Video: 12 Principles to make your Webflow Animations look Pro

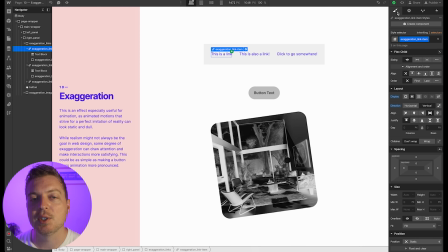But the thing that's different about these underlines versus default underlines is that they're exaggerated versions of them. They're thicker and they animate from left to right. We can see that here. And the beauty of building your own link blocks and making them exaggerated is that you can play around as much as you want.
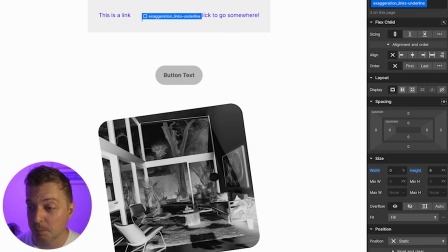You can increase these underlines to, 6 pixels. And the more crazy they get, the more character they get.
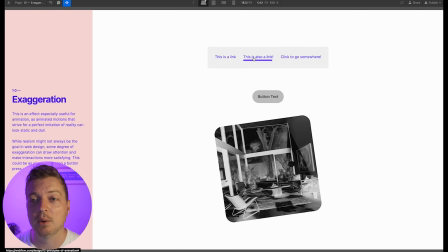So this has a really thick underline to it, but the exaggeration makes it pronounced.
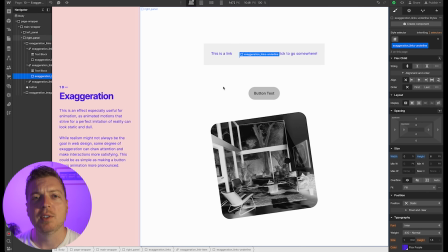It gives it personality. Another example of exaggeration is taking a disabled button. What does that look like by default? Usually gray with dark gray text on it, and you can't click it. But how can we exaggerate that a little more? Dig deep on these things.
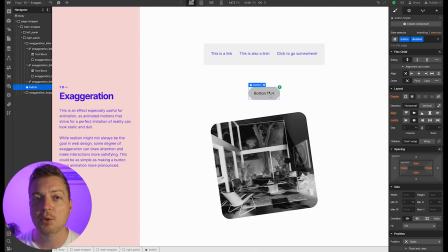Maybe we change the pointer to a no symbol to let them know that no, you can't actually click this. But I think we can go one step further by adding an animation to this. In this example, I've added a click animation to move left and right to basically shake like a head.
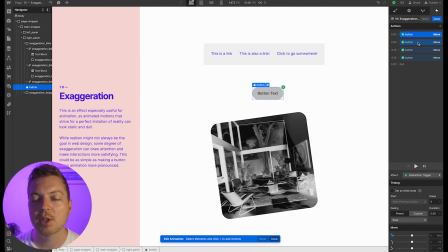Again, I mentioned this earlier, but I want you to start thinking of your own body when it comes to objects on the screen. Start imitating them. What is something that you would do when someone says no? You'd probably shake your head. This is exactly what we're going to do with this button here.
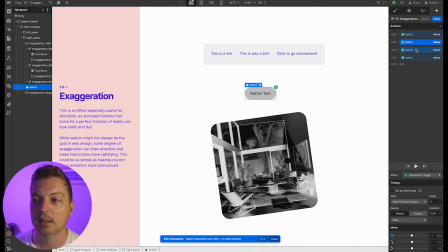Because I'm doing it 1 rem to the right, which is 16 pixels, -1 rem, 0.5 rem, and then 0. And the reason that I'm doing 0.5 rem is so I can get a really light bounce effect at the end. So if I click play, it shakes nicely. And I only have it set to click once.
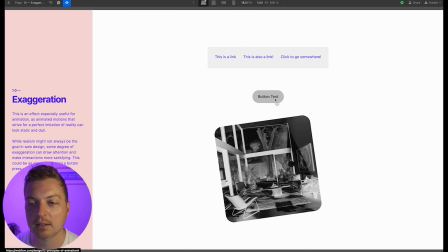That way, it always happens. So I'm clicking it, and the button is telling us, no, this is not usable. You can't click this in 2 different ways. It's got the no symbol, it's got the gray text, and it's got the shaking button.
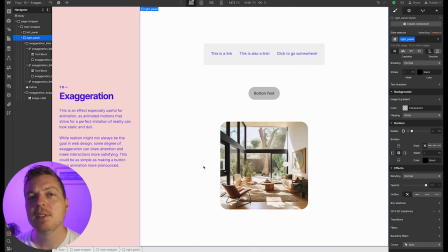Lastly, we have this image on a page. And normally what you'd see is you hover on the image and maybe it grows, maybe the image inside grows, but the container stays the same. But what is another way that we can exaggerate an image?
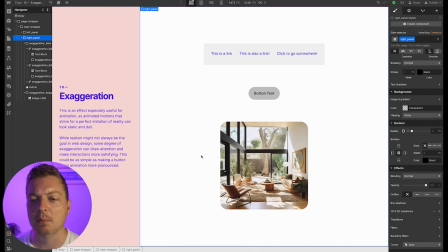If you think about images in real life, think about the history of images, I'm thinking immediately of a film effect. So maybe that image goes from negative to color immediately on hover. And maybe like a photo in real life, it'd be like a stack of photos, so it would be slightly rotated.
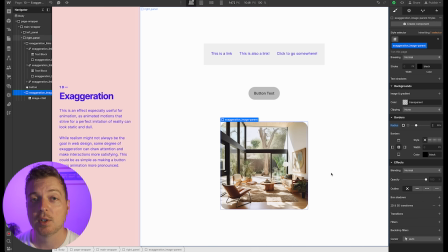So I'm going to start working backwards, just like in our pose to pose straight ahead example.
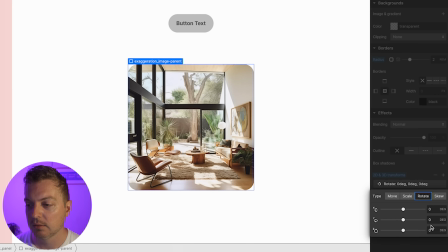I'm going to add a rotation here. We're going to say -120.
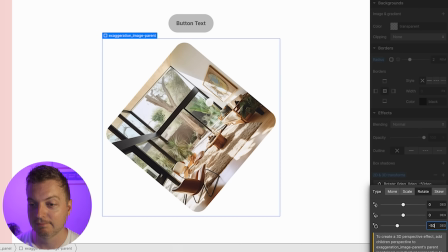It's a bit too far. We're going to say -35.
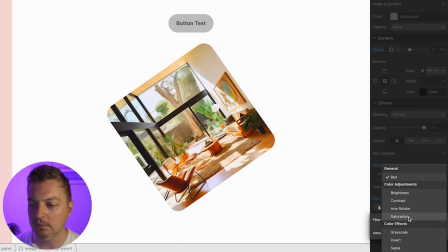And I'm going to give this a filter of invert.
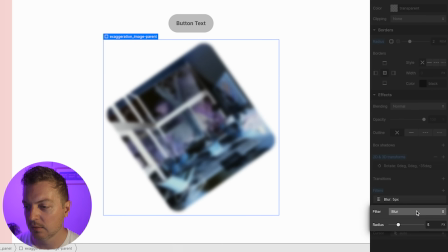And invert's not enough. I also want it to be black and white. So I'm going to change this to saturation and lower that down.
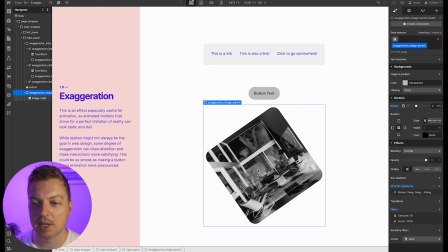So this is going to be our default state. When we hover, nothing happens right now.
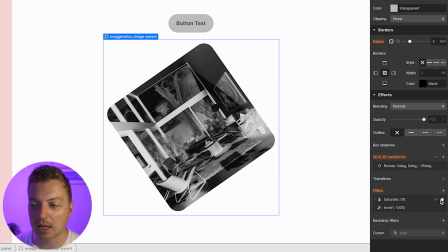And I'm going to give this a hover. And basically, I'm just going to set this to the complete opposite. So it's going to be 100% saturation, just like in the default. It's going to be invert 0%.
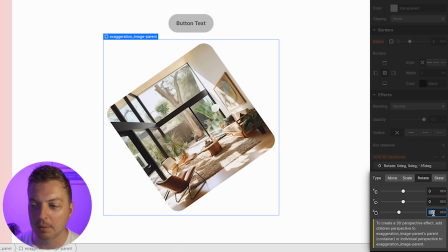And with the transform, I'm going to set this back to its default position of 0.
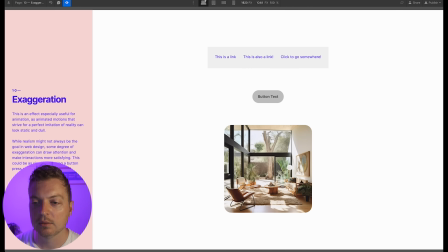Now when we hover, it automatically flips to the correct one, but we're missing that transition state.
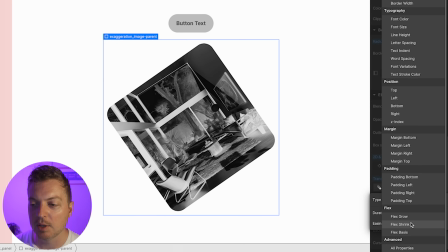So I'm going to add a transition, and I'm going to say all properties. Otherwise, I'm going to have to select each individual property just for this example.
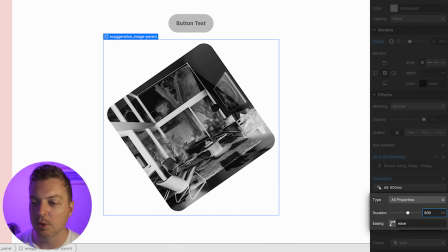I'm going to set this to 600 milliseconds, which is the equivalent to 0.06. I'm going to set this to 600 milliseconds, which is the equivalent to 0.6 seconds.
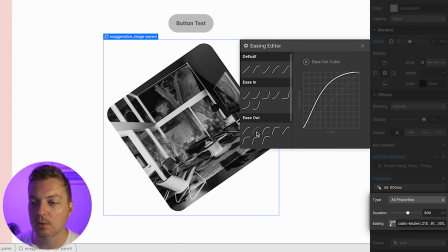And I'm going to set this ease to ease out cubic. We'll go for a new one this time.
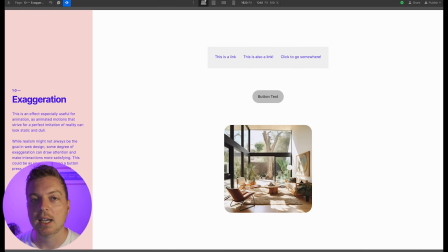So now when we preview the page, the photograph rotates, it inverts, and it becomes full color, just like exposing a real photograph in real life.
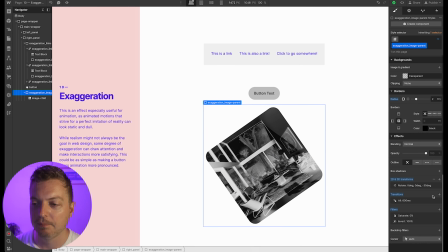Now, one other way we can really improve this, just one more time, is maybe setting the transform settings.
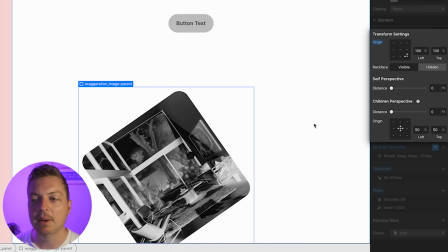So rather than rotating from the center, maybe I want it to rotate from the bottom, almost like holding it.
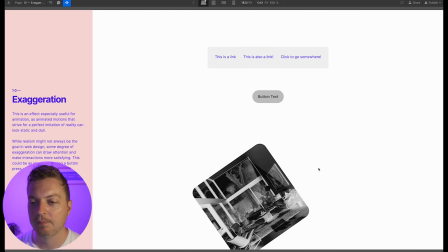And I know it's a bit off the page, but you can play with this setting on your own time. So now when I click, it sort of rotates up like a hinge.
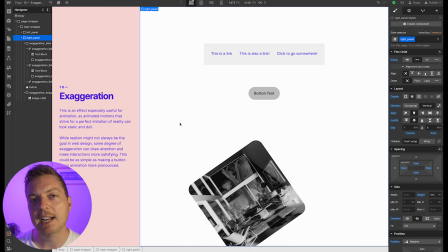So those are just a few examples of exaggeration. It's important to take a few ideas from the page and imagine them in real life. How can I take individual small properties of that particular element and make them a little wilder than they currently are?
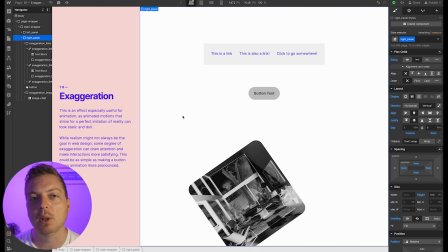Really push them and exaggerate the individual elements. Number 11, solid shapes. Taking into account forms in three-dimensional space or giving them volume and weight.
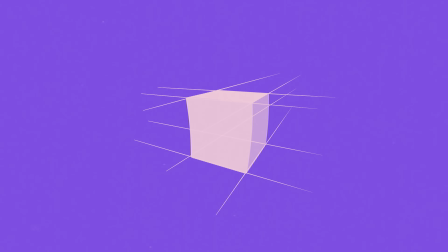The principle is about understanding 3D space that 2D forms occupy.
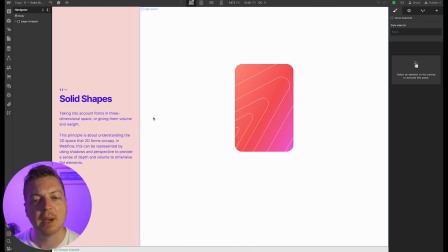In Webflow, this can be represented by using shadows and perspective to provide a sense of depth and volume to otherwise flat elements.
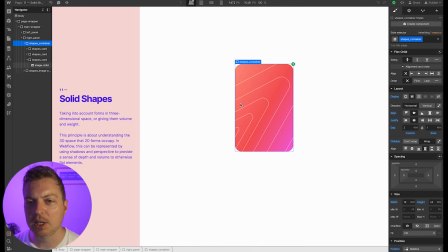In this example, I have a set of 3 cards, all in the same vicinity. Each one are 16 rem by 24 rem, and they're all position absolute, so they're all one on top of each other. And that's exactly what we're talking about when they say that they occupy the same volume.
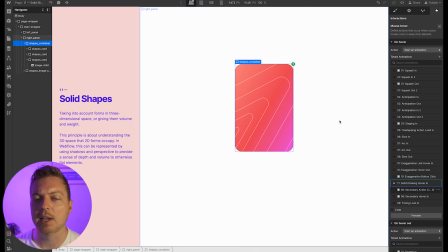In this example, I have one single card container, and there's actually 3 different cards in there. But with the idea of solid shapes in mind, what we want to do is convey that there are 3 cards in there,
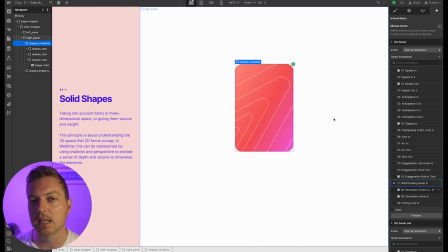still using the 2D space, but making it appear 3D. So what I'm going to do here is add a solid drawing hover in. And I want these cards to separate when I hover on this. So I'm going to select each individual card, and I'm going to give it a move.
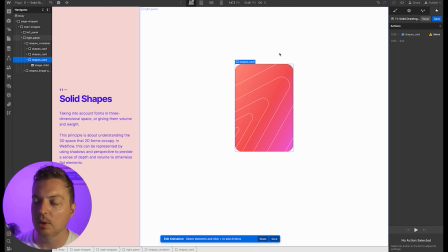We're going to say that this one will get a move as well.
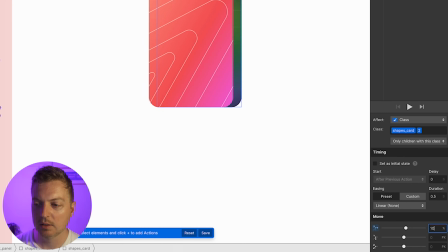I'm going to maybe start moving this, let's see, 10, 20, 30%.
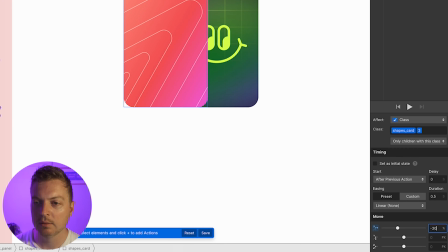Maybe I'll move the other one minus 30%. I accidentally selected the top card. I'm going to move this one minus 30%. There we go. So we can see all 3 cards now.
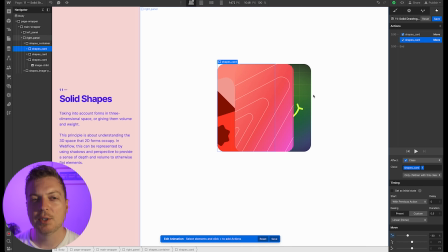And I also want them to rotate because cards in 3D space are going to rotate if you held them in your hand, for example.
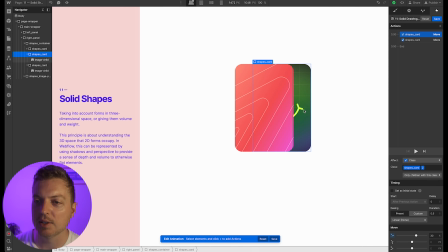So it's a really great way of thinking about it. How would I do this if this was actually in my real life?
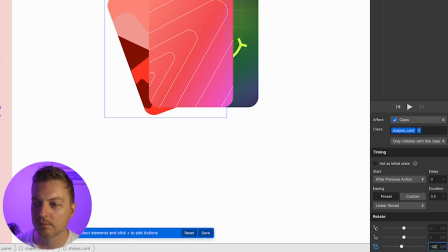Let me say that this is negative 20. And then for the other one, can I add a rotate of 20?
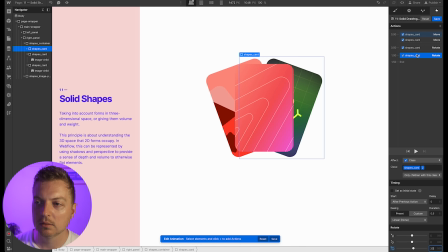Do the opposite. So if we click play, what should happen is these cards fan out. And even though they're all solid shapes, 2D shapes on a flat plane,
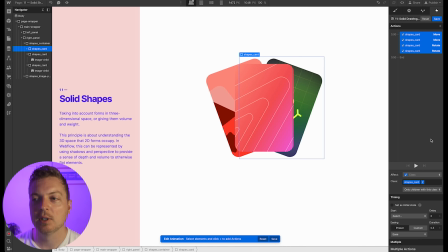adding this animation of fanning really helps. But we can go a little further with this. Again, I want you to keep thinking about these like real 3D elements. How can we use exaggeration to help with the solid shapes?
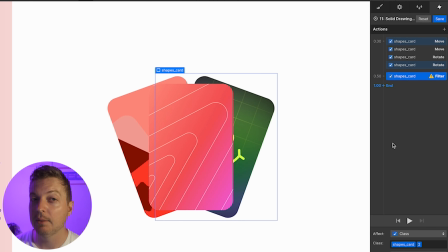Let's say we have a filter on here, blur.
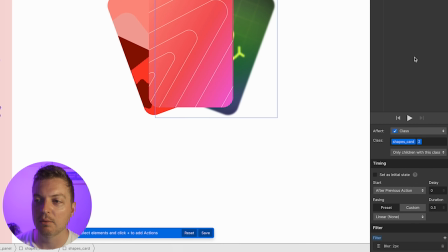Maybe this thing blurs slightly when you hover on it, almost like they're a little further back in space.
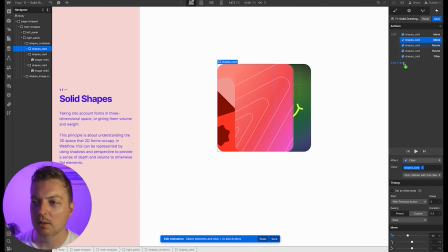And we'll do that with the other one as well, but maybe the blur will be less intense.
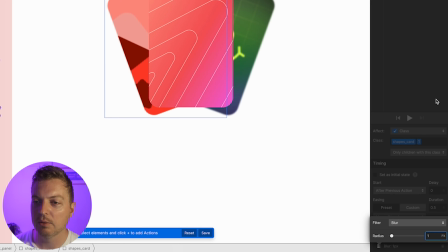So we'll do a blur 1 pixel for that one and 2 pixels for the other one.
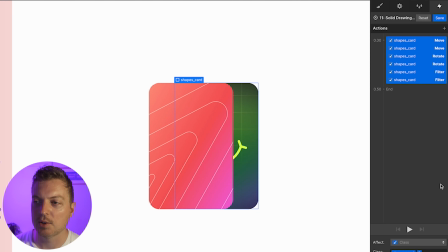And we'll give them the same timing. We'll just select all of them and say 0.6.
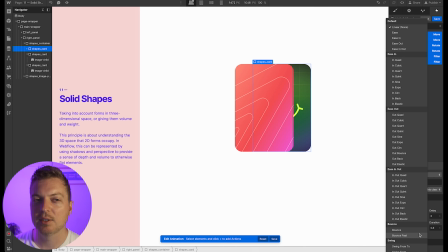And we'll say bounce past. Maybe it'll have like a really cartoonish effect to it.
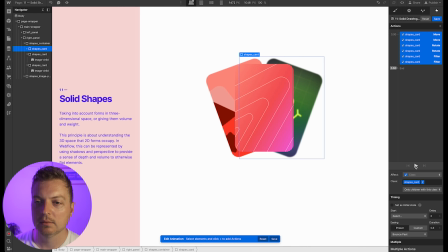Click play. They bounce now. And we can go one more step further. Right now, they currently just fan outwards. It has a blur, but there's really no volume scale to it.
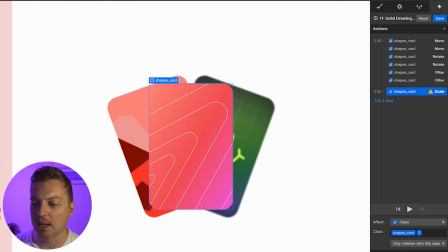So maybe we can take this and add a scale element to the front card of 1.1.
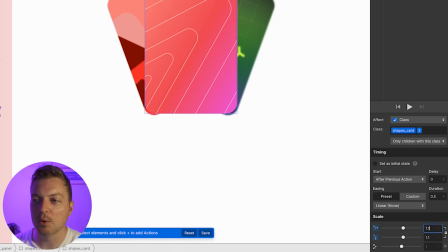So this one grows upward towards the camera.